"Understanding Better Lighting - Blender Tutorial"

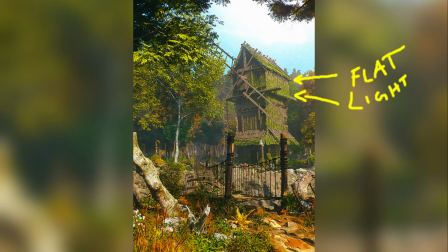11:58 It is trying to light the scene from behind the camera. Now with the right amount of shadows that are being casted, even lighting from behind the camera can occasionally work, but for this particular piece, this is not the case.
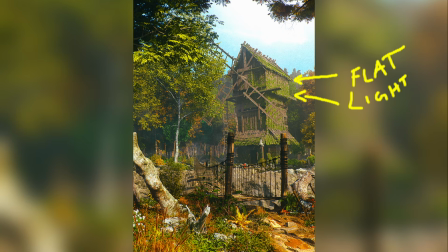12:12 Because one thing you should also focus on when it comes to lighting is to make sure that you have a good amount of ratio between shadow and light.
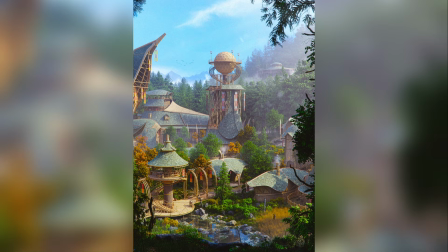12:21 As opposed to this artwork where the direction of the sun is almost similar to each other, but it has proper amount of shadows to make sure that the image is still readable and not too flat.
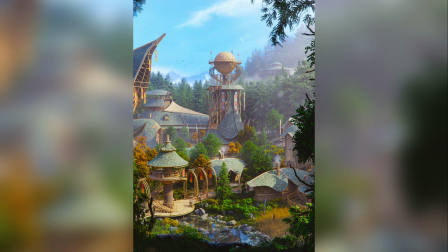12:35 One quick tip is that if your background should be in focus, your foreground should be darker than the background. Quick way to do that is to add a plane on top of your foreground that is outside the view of your camera.
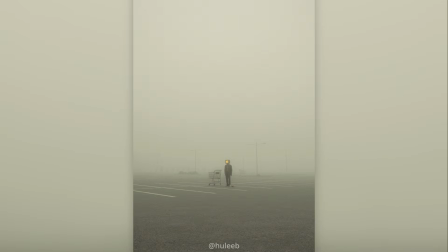12:50 This is an artwork by Hulib. He does these amazing moody renders every single day, and one thing he nails every time is the feeling that we get when we view his artworks.
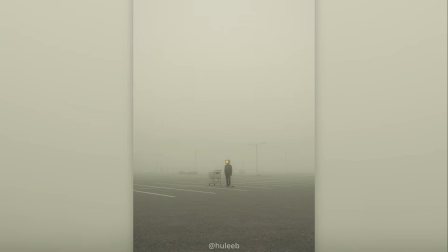13:03 One thing that he did exceptionally in this piece is to bring out our point of interest into this cube head. As you can see, amongst this very monotone environment and foggy environment,
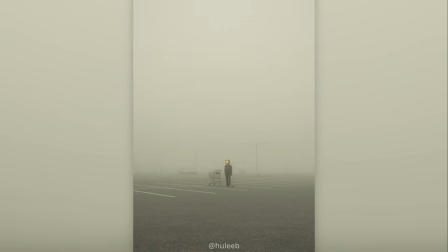13:19 one thing stands out to you the most. That is the glowing orange of the cube head. Lights can be used that way as well to bring point of interest into your art pieces.
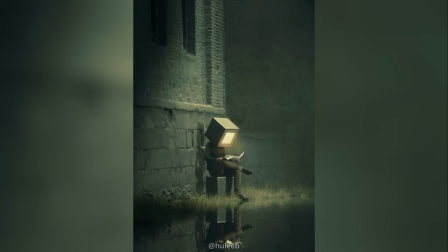13:33 This is also another good example to show using lights to show point of interest in your artwork. Now the main light of this scene is basically just a spotlight that is coming from the top right angle that is shining directly at this cube person.
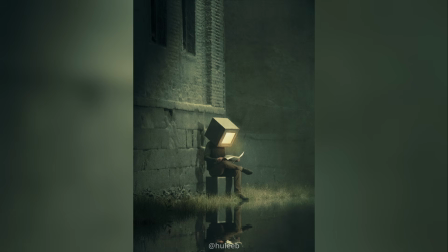13:49 Now this is why answering the 3 questions that I've mentioned before is so critical when it comes to lighting on scenes, because once you've done that, you know what to light with, where to light,
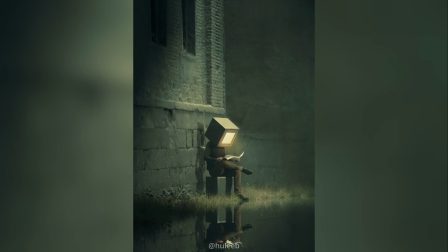14:03 and what type of lights to use. This is an artwork by Asmo.
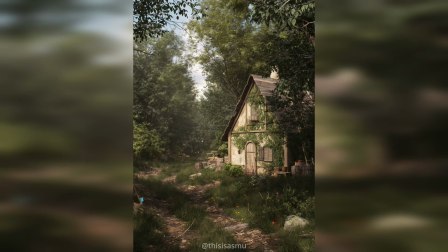14:09 The understanding of light and shadow is best displayed by this man over here. According to my understanding, he does not use any other lights apart from the main sun lamp in his scenes.
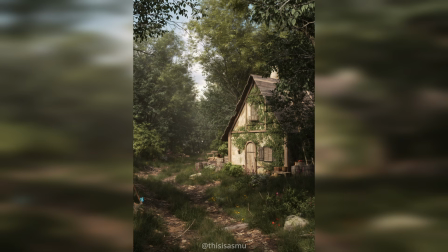14:25 With that, he perfectly captures the mood of the entire scene while keeping some of the areas of the ground in shadows and keeping that contrast intact so that it doesn't look flat and have a lot of interest in our eyes.
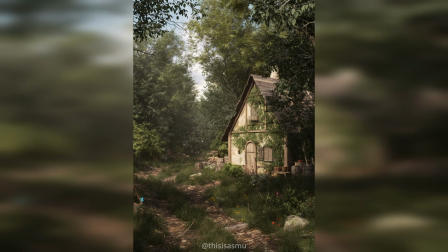14:43 Since lighting does not have any right or wrong, make sure you have different lighting setups and save each iteration for each lighting setup and choose the best. Because instead of making just one good lighting setup,
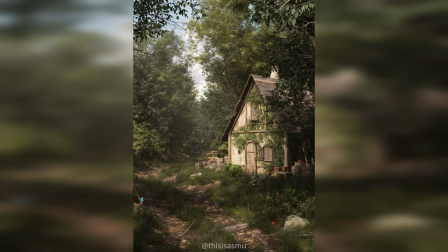14:59 you could do a few good lighting setups and choose the best lighting setup that you have.
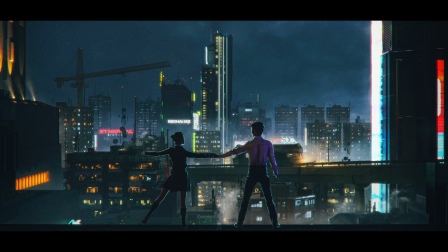15:07 And my final tip, if you have characters in your scene and if you want to separate them from the background, best way to do it is to have a rim light around them.
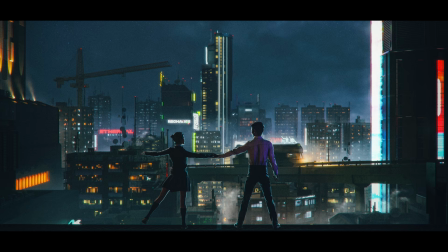15:20 That way it naturally highlights the characters while still keeping the believability intact for your artwork. Now thank you so much for watching this video.
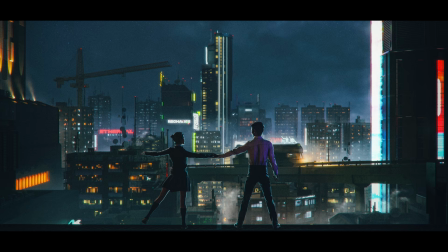15:32 I hope you guys enjoyed it and learned a thing or two from this one, because this video took so long to make. Covering about lighting is very difficult because it can be very broad and it can also be interpreted in so many different ways like I mentioned before.
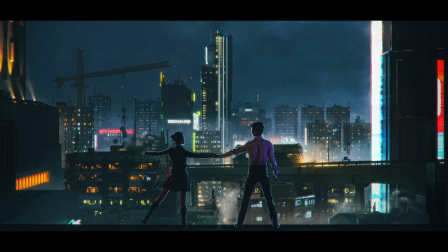15:51 But I hope I did a good job explaining most of the things that I understood in all the years that I've been working as a 3D artist. If you think this video is helpful, please make sure to subscribe and also follow me on Instagram.